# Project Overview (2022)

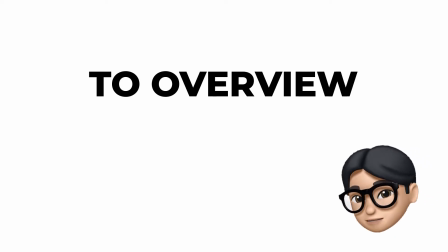(0:01)
Hi guys, I'm filming this video to overview my interactive art project and explain them briefly. So before we begin, I want to point out that my main concern is to build compelling narratives. When making art and design, I think being persuasive is as important as making it look beautiful.
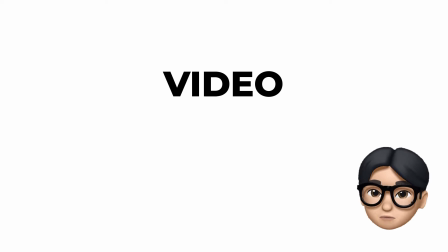(0:23)
I'm mostly working on a video, digital images, and interactive arts,
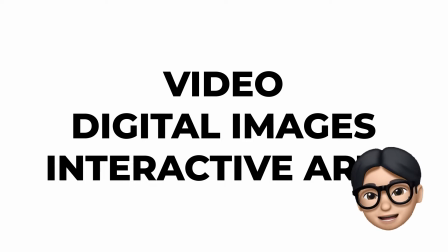(0:29)
and I am currently researching to make more forms of physical installations. To understand the background of my artistic goal, I must mention the period I have been working on the video.
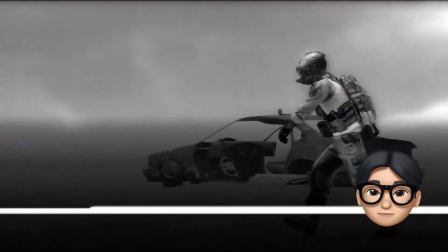(0:47)
This is a video about survivors adapting to their settlements after the disasters.
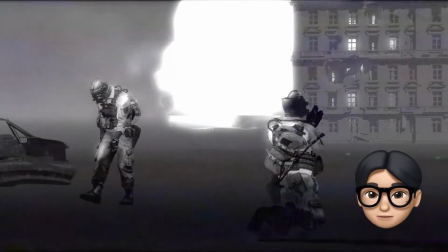(0:53)
It is not about a gloomy future but the humanity that has overcome and adapted.
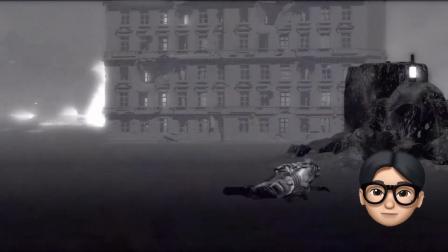(1:00)
As the camera moves in the straight line,
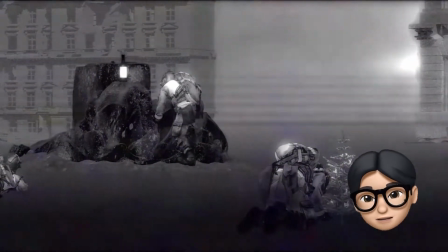(1:04)
the sequentially appealing figures show a linear emotional change.
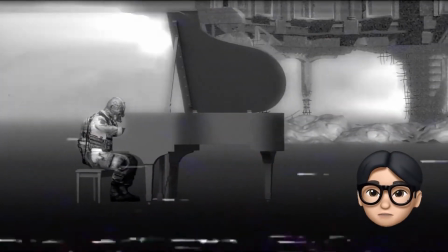(1:10)
What I mean is, you can see them from despair to acceptance,
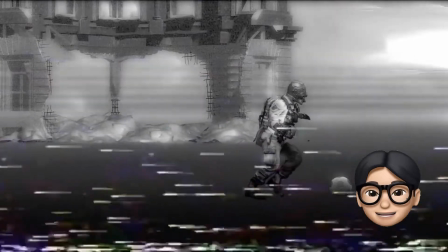(1:17)
finding food, planting trees, and playing soccer.
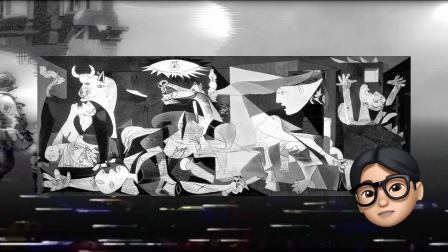(1:22)
I appropriated how Picasso made his artwork Guernica,
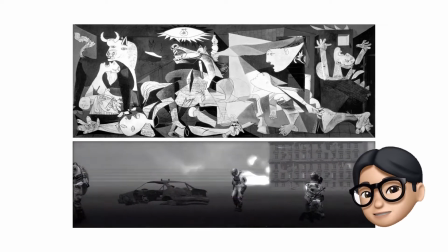(1:28)
so I illuminated the people's emotions and made the short but sequential story.
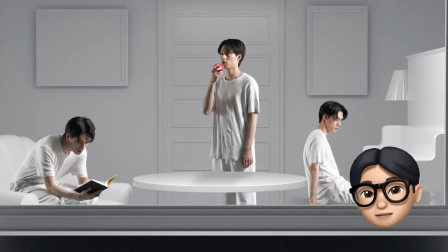(1:35)
This work is a video called Shelter that I made in 2019.
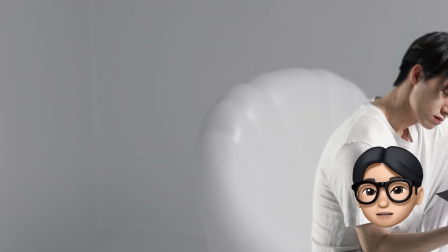(1:40)
In creating a flat depiction and a lonely atmosphere,
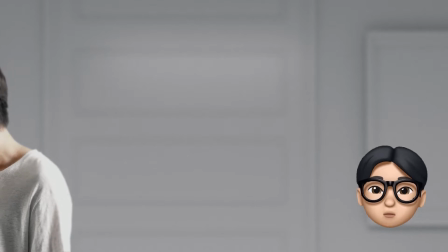(1:45)
I appropriated significant works of Edward Hopper.
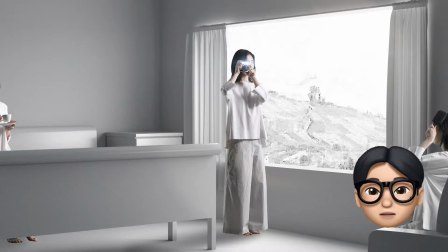(1:50)
I wanted to express the lonely and peaceful people in the house. The meaning of the shelter, the title,
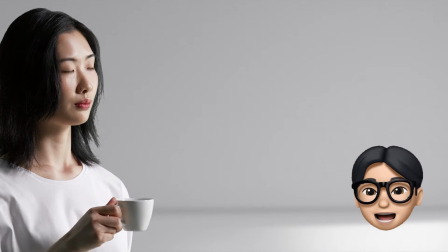(1:59)
goes beyond the dictionary meanings and represents a private emotional space.
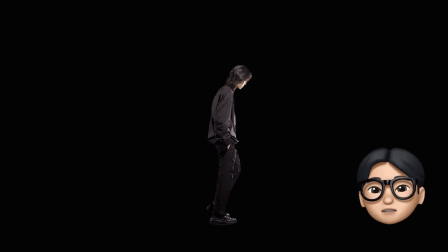(2:06)
In this video, you can see the image of digital nomads existing simultaneously in a virtual world, breaking free from the physical limitation of human beings.
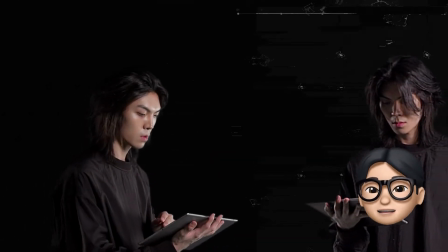(2:19)
So I used stationary, repeating, or rewinding footage to annihilate the ordinary sense of time.
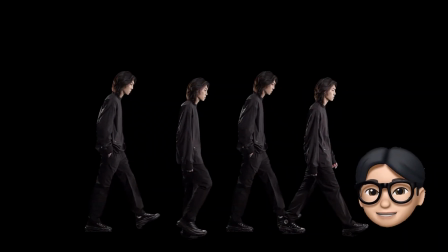(2:27)
In the digital world, a flowing past and a fixed future sometimes meet at one point.
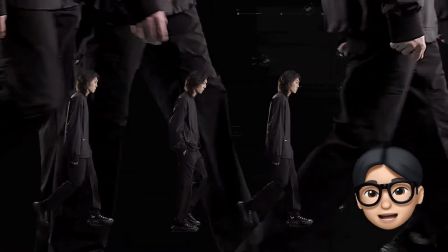(2:36)
As such, digital humans are everywhere and always exist. I had my small design group and I mainly signed project contracts and did communication design for the project. After participating in several design projects, we had a hunger for exhibitions. And when the opportunity to exhibit came to us, we came up with our first interactive work.
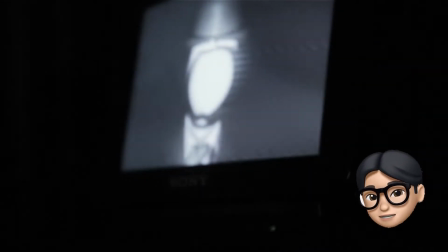(3:08)
The medium we used for our very first interactive work was television.
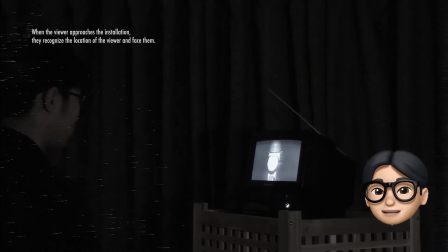(3:15)
In general, TV is a one-way medium.
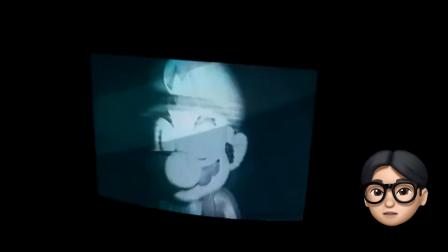(3:19)
What if the TV you've been watching for a long time starts staring at you?
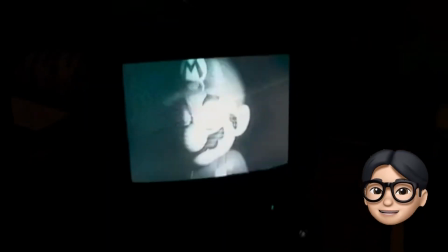(3:25)
We began with this piece and started working on more pieces.
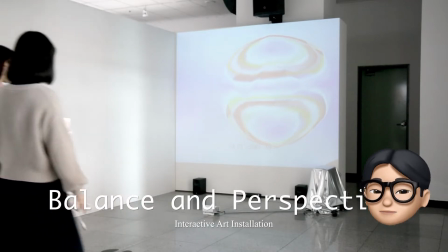(3:32)
We installed this installation at the university design graduation exhibition.
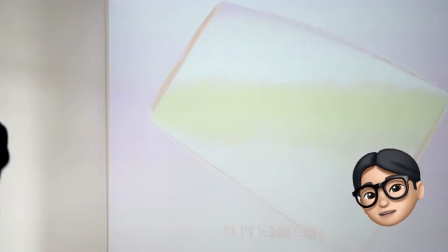(3:38)
We started with a clear visual result for this piece.
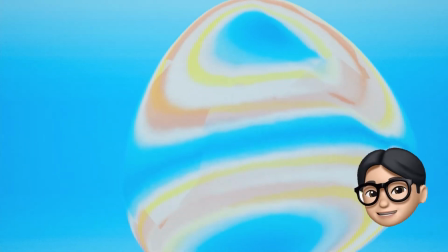(3:42)
We got 5 figures which symbolizes each of the 5 major fields,
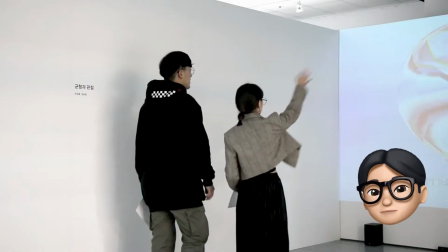(3:49)
so I developed the theme of balance and perspective to create a story that connects them.
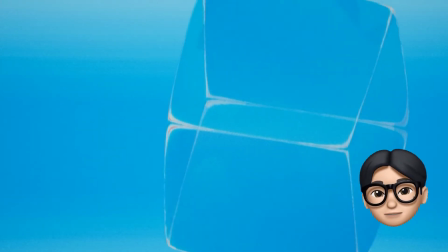(3:56)
The 5 shapes flexibly change with the morphing
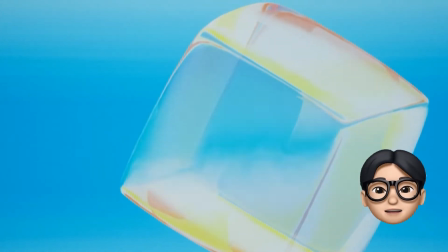(4:01)
technology when the viewer steals their hands in front of the work.